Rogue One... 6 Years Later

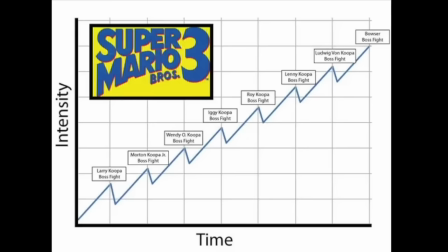If you were to map the tension of a battle, the great ones will always look like that of a heartbeat, where the levels keep on going up and down, except as the battle progresses,
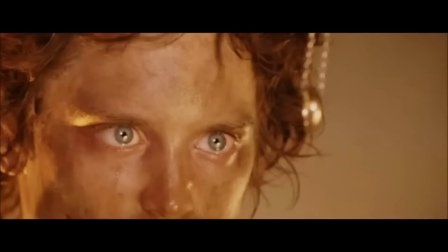the tension will get higher until a point where the good guys either win or lose. So any great battle must have two important components, contrast and escalation.
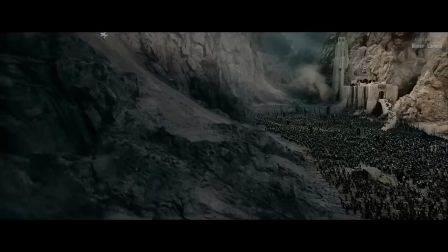A contrast between moments of victory and defeat, and an escalation in rising tension.
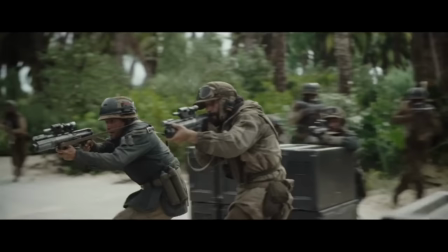Okay, so let's apply that to the Battle of Scarif. The battle begins rather slowly.
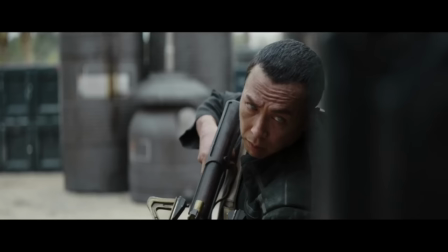Jyn and Cassian are trying to go undercover, while the rest of the rebels quietly place bombs over the entire base.
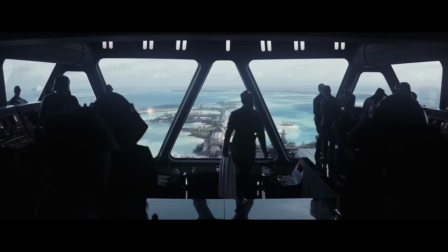We blow up the bombs, and we get a mini victory. Then, as the battle ensues, the Empire uses their best weapons to kill the rebels.
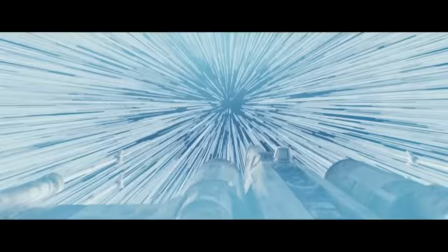A minor defeat. The rebel fleet shows up to help.
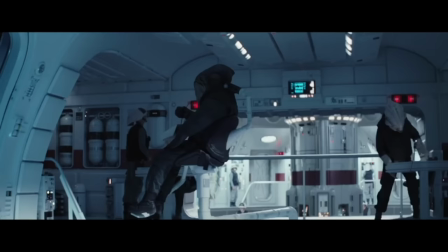This is a nice victory, but then we are informed that the rebel fleet showing up actually causes a major problem for the rebels because since the shield gate
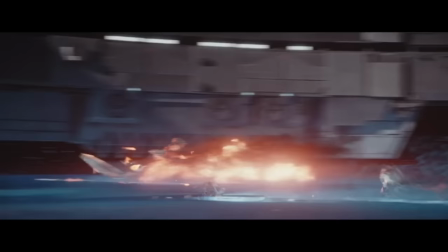is closed the rebels on the base can't leave Thus they now have to transmit the plans instead of simply leaving with the plans I consider
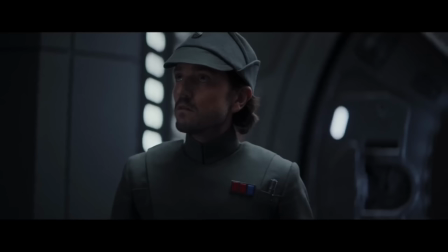this a defeat because now there are extra steps our heroes need to take to win the battle And also there's a subtle realization from our heroes that they will
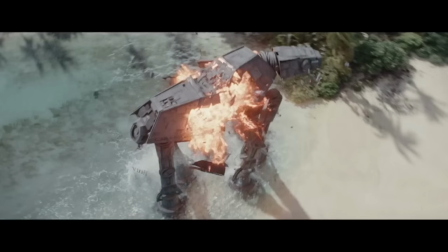probably die Now with this we are given new obstacles Oftentimes the best battles also have many battles within them The Rebels need to get
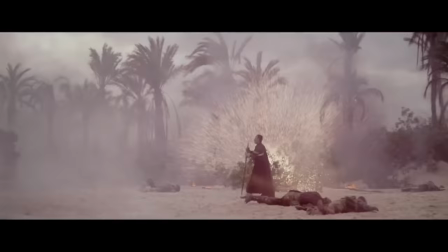a signal off to the fleet. In order to do this, they must flip a master switch. So not only do we have a mini battle within a battle, but we have a mini battle within that mini battle.
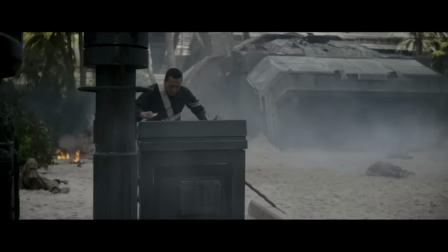And these battles ultimately come with victories and defeats. We get victories because the characters accomplish their goals, but also defeats because they die in the process.
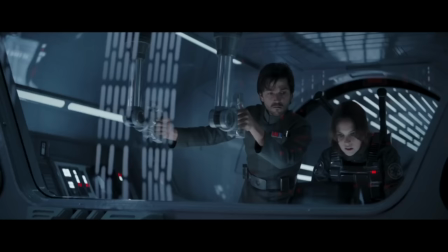The same thing applies to K2. He accomplishes his goal in helping Jyn and Cassian find the plans, but then dies in the process.
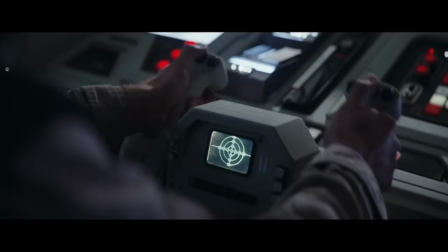When the Rebel fleet finds out that they need to take down the Shield Gate, this is another mini battle that they must succeed at.
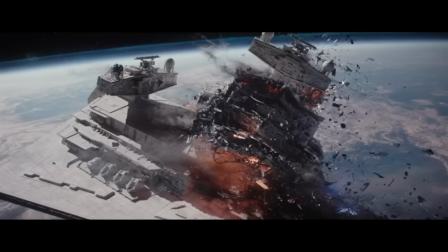Since all these mini-battles that I mentioned are simple, it adds layers to the battle.
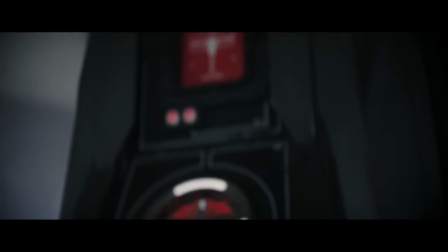Another reason why having all these mini-conflicts within a battle works is because the harder it is to accomplish something, the more satisfying it is when the goal is accomplished.
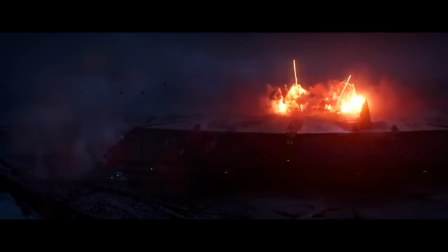During the Battle of Starkiller Base, was it hard to blow up the planet? No, because all the resistance needed to do was make one explosion, and that was it.
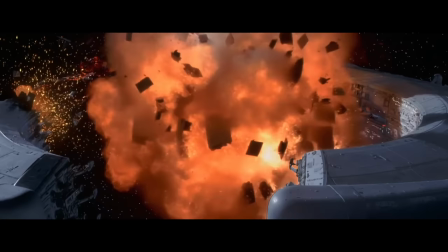In the Battle of Thede, was it satisfying when Anakin blew up the command ship? No, because he did it accidentally and without ease.
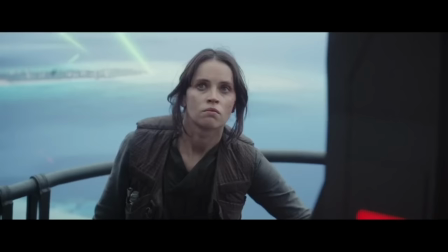With the Battle of Scarif, the Rebels had to accomplish so many things in order to transmit the plans.
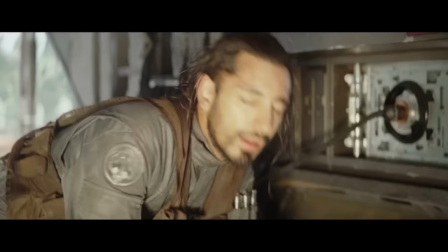All our heroes had to die and accomplish certain goals just so Jyn can flip a lever.
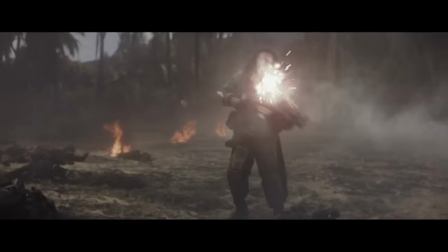And this ties into another aspect of the battle that is so great. The story gives every character of the Rogue One team something to do during this fight.
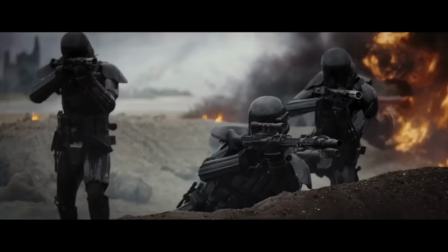No one is just standing around doing nothing. They play an active part in winning this battle.
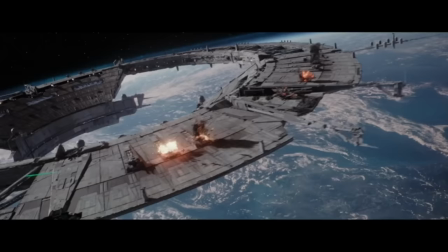This next point is a bit subjective, but it's also important that your battle has some cool shit in it.
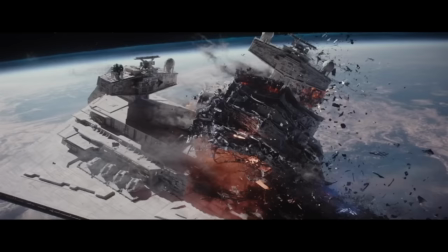Seeing the Rebel fleet arrive is simply cool. The way the Hammerhead Corvettes crashed the Star Destroyers together was cool.
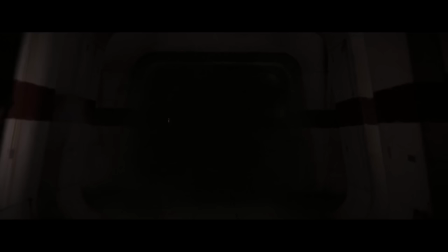Watching Baze kill all these Death Troopers was cool. Darth Vader showing up was beyond cool.
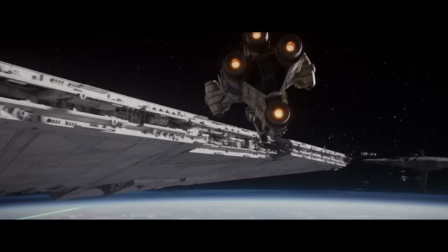Having these moments is more so just icing on the cake, but oftentimes it's the icing that makes someone appreciate the cake more than they probably should.
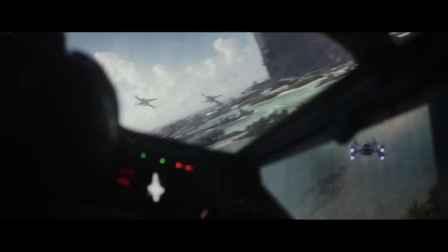So I hope all these aspects of the Battle of Scarif that I just pointed out help you understand what makes a great battle.
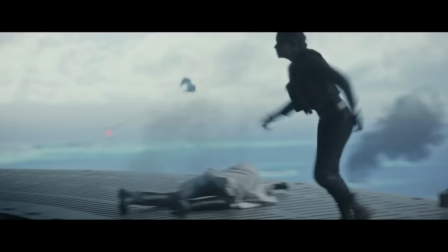All these mini battles are filled with conflict and escalation. Victories and defeats. Victories and defeats, and this contrast in emotions is what makes a great battle.
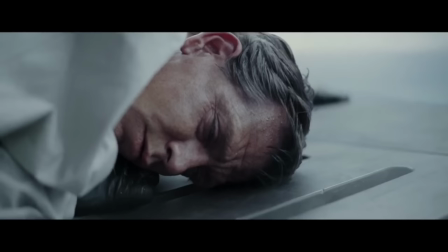The next part of this third act that I want to talk about is how the story wraps up.
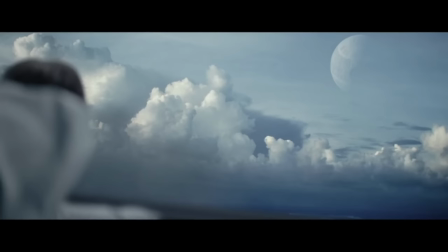The way Rogue One wraps up the stories of our main characters and what messages it sends is so beautiful.
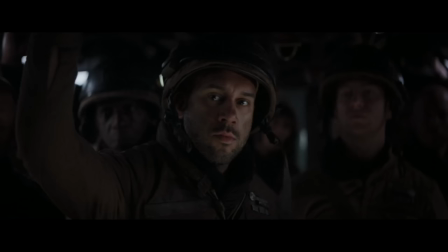When the Rebels first land on Scarif, Jyn gives this great speech.
We'll take the next chance and the next, on and on until we win or the chances are spent.
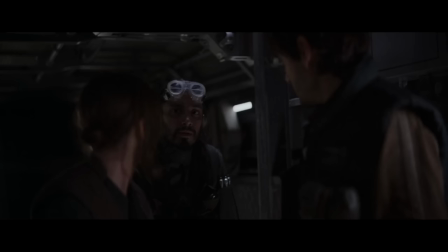I love Jyn's attitude here. The Rebels know that the odds are incredibly against them, and what Jyn reminds them is so human.
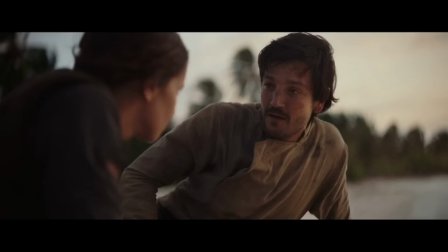Just take it one step at a time, and maybe we'll end up accomplishing something. And they do all end up dying, but there's a reason why it's not tragic.
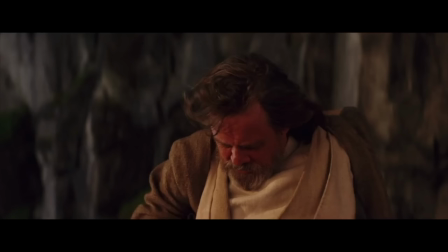In reality, all humans live their entire lives for how they feel right before they die. When you're on your deathbed, do you feel proud with what you did during your life, or do you feel regret?
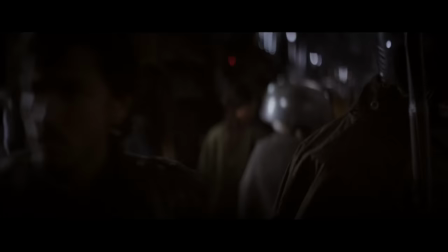Now, what constitutes pride is different for every person, but what Star Wars argues is that the most important thing you can do in your life is to do the right things.
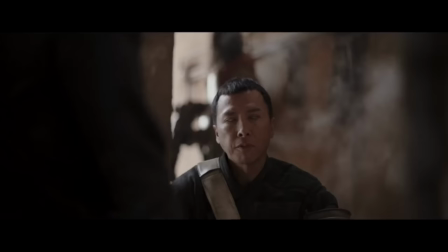All the characters of the Rogue One team begin the story in a rather dark place. Baze and Churut are wasting their lives away guarding a fallen temple.
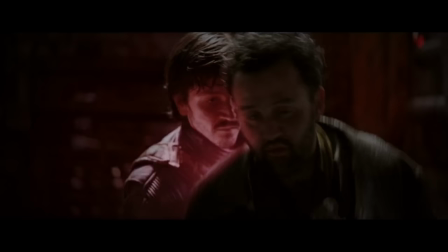Bodhi was wasting his life being a pilot for an organization he knew was evil. Cassian was doing evil things that he knew were wrong, and Jyn had no purpose in her life.